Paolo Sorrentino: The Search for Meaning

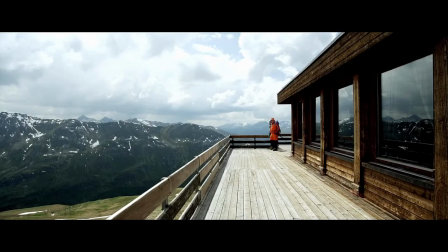[0:00]
Italian director Paolo Sorrentino has earned himself the status of an auteur. He tends to focus thematically on the quest to find meaning in life,
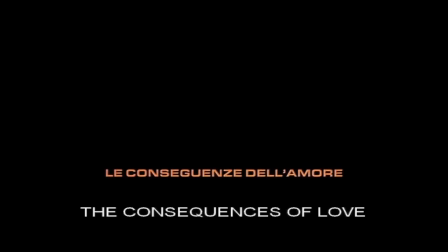[0:08]
and by looking at the stylistic choices he makes in his three films, The Consequences of Love, The Great Beauty, and Youth,
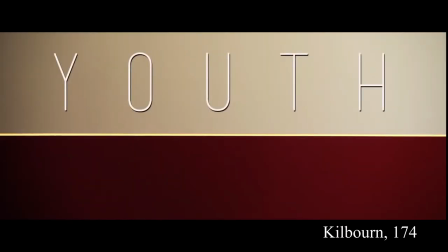[0:16]
we can see how he depicts this search for meaning.
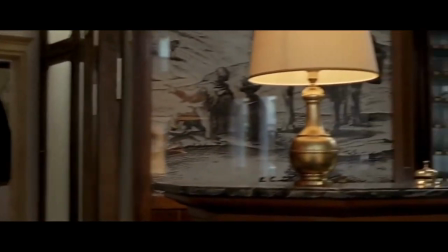[0:19]
The Consequences of Love tells of a bored, lonely man named Tita, trapped in a hotel as a result of being a middleman for the mafia. here.
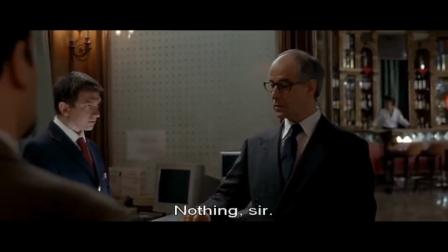[0:27]
Most of the film takes place here, and we are stuck alongside him.
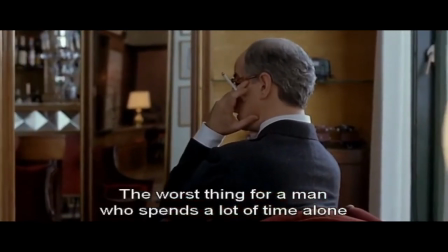[0:32]
Tita is also stuck in a routine, to the point where he sits at the same table in the hotel cafe every day,
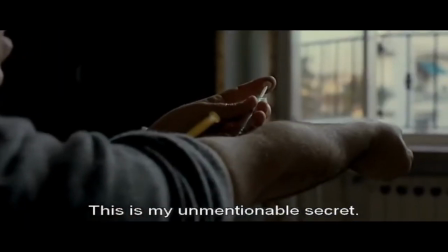[0:38]
and does heroin at the same time exactly once a week.
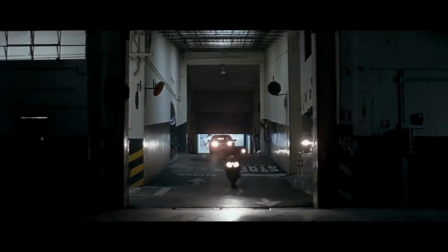[0:43]
Sorrentino uses cross-cutting to show Tita's boring life compared to the more exciting mafia lifestyle.
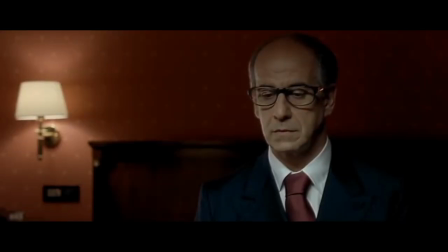[0:49]
Towards the end of the film, he waits for his bosses in yet another hotel room, silent, while the camera cuts to cars arriving.
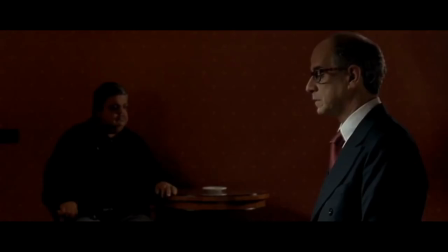[0:56]
There is a contrast of noise and silence here. It makes simple shots of cars parking become exciting in comparison to Tita's life.
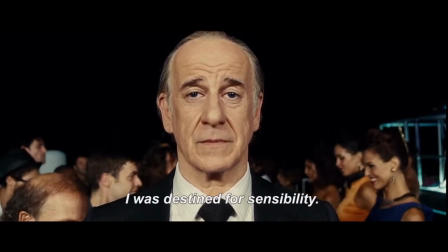[1:06]
The Great Beauty shows a lonely man named Jep in a world of excess coming to terms with his age.
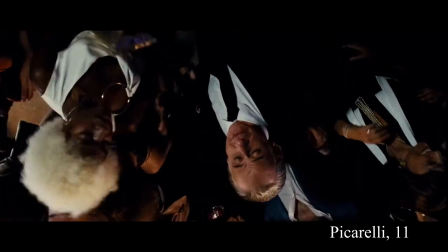[1:12]
We are shown the grotesque parts of Rome in a meaningless existence, through scenes of parties and pretentious art displays.
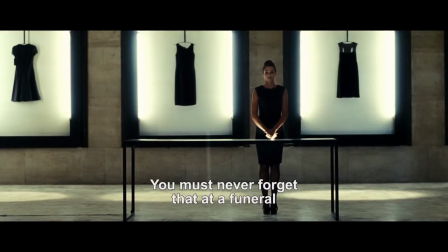[1:21]
Oftentimes interior design in the film is used to emphasize Jep's loneliness.
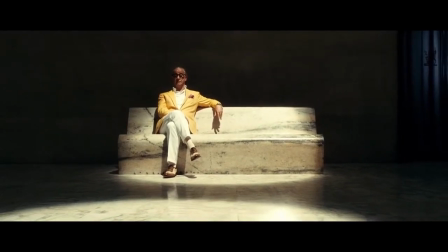[1:26]
In the scene where his lover Ramona tries on dresses for a funeral, we are shown a large,
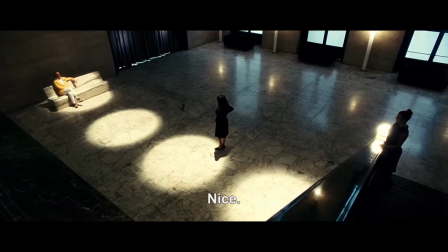[1:31]
cold and empty room made out of marble, showing the lonely side of an aristocratic lifestyle.
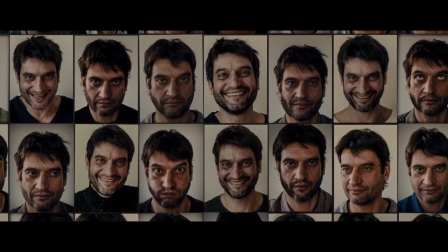[1:38]
We watch Jep become emotional as he comes to terms with his age throughout the film.
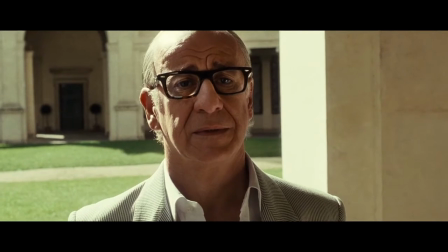[1:43]
At one point he visits a man's art display consisting of photos from every single day of his life, showing the process of ageing.
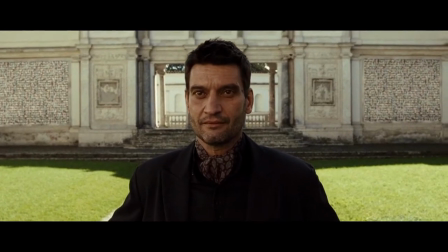[1:50]
Jep had one successful piece of writing before giving up, and is afraid of dying without having lived a meaningful life.
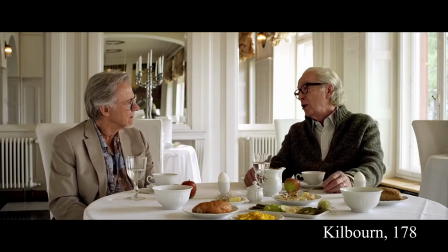[1:58]
Youth is similar to The Great Beauty in that it tells of a bored,
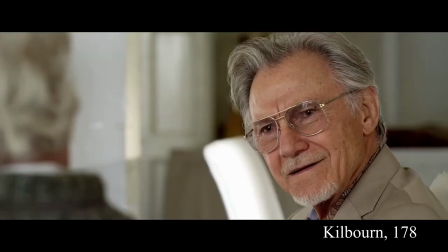[2:01]
rich man who had a successful piece of writing, in this case a musical composition, but gave up.
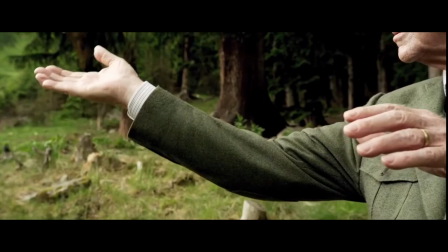[2:09]
Sorrentino displays Fred's desire to go back to composing and conducting in the scene where Fred pretends to conduct a herd of cows swinging their bells.
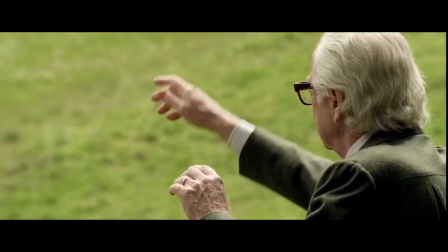[2:18]
Deep down he wants to return to his passion and live a meaningful life once again.
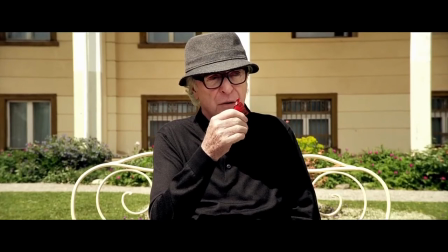[2:23]
Staying at the same hotel as Fred, a child practicing his compositions, simple songs, can be heard multiple times throughout the film.
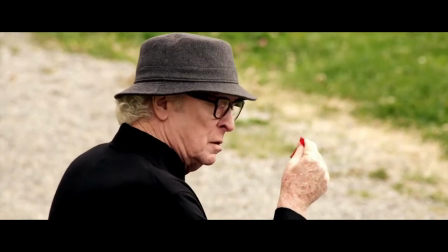[2:31]
This serves as a constant reminder of his more meaningful past.
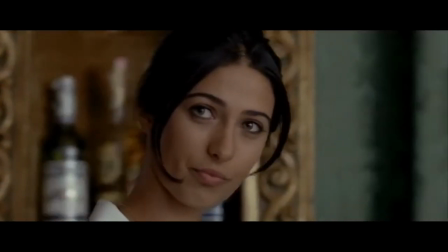[2:36]
In all three films, the protagonists are successful in finding the meaning in life.
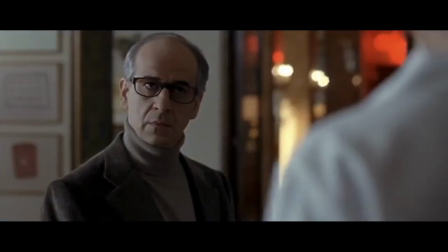[2:41]
In The Consequences of Love, Tita falls in love with Sophia, the hotel cafe's waitress.
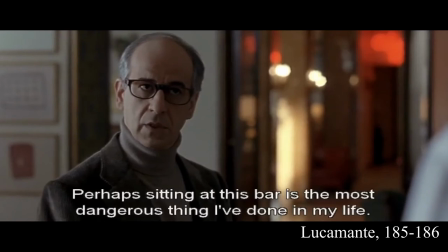[2:47]
He describes talking to her as being the most dangerous thing he's ever done. This is because doing so breaks his routine.
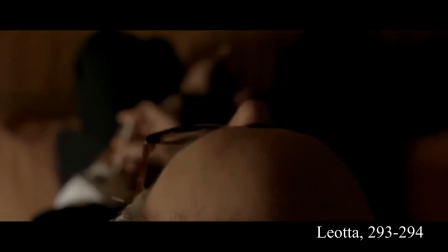[2:55]
He even does heroin outside of his once a week usage.
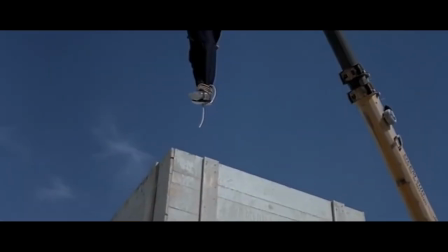[3:00]
Falling in love with Sophia leads to Tita's death as he ends up defying the mafia, but he succeeds.
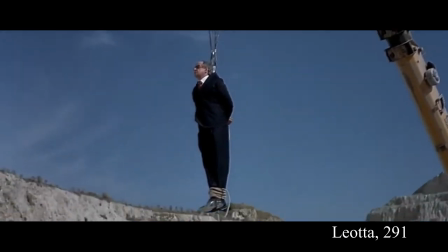[3:06]
He breaks free of his meaningless existence, defeating the hold that the mafia has over him, even though this results in his death.
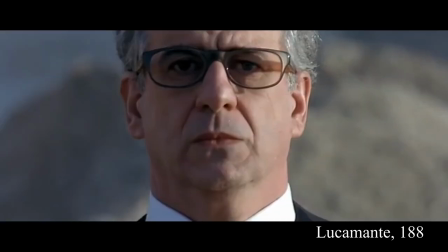[3:14]
Tita's meaningless habitual lifestyle is shown to be more deadly than his non-habitual one that leads to his physical death.
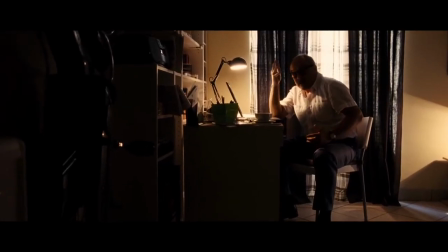[3:23]
In The Great Beauty, Jep's friend Romano is a representation of hope.
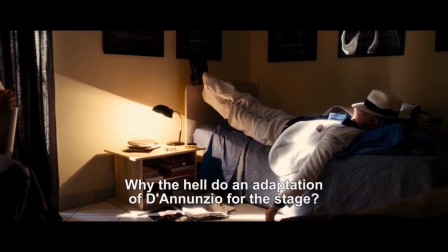[3:28]
He is our connection to Jep, a character that lives a lifestyle that most of us cannot relate to.
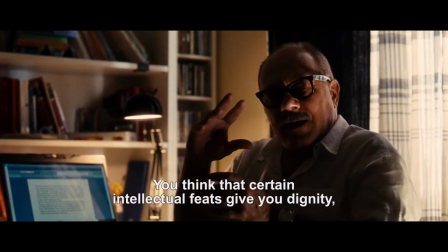[3:33]
Unlike Jep, Romano still writes, he lives in a modest home and is mocked for these things.
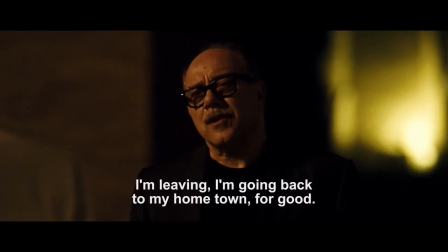[3:39]
He doesn't fit into the meaningless, grotesque lifestyle, and he leaves Rome as a result. Romano is what Jep wants to be.
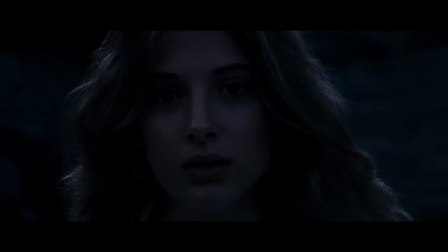[3:48]
When Jep travels to the island where he met his first lover at the end of the film, he is filled with hope once again, ready to write.
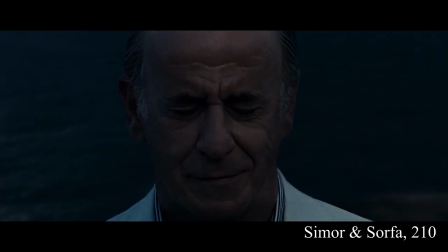[3:56]
He achieves becoming like Romano. The great beauty he was looking for was the woman from his past that he's been trying to erase from his memory.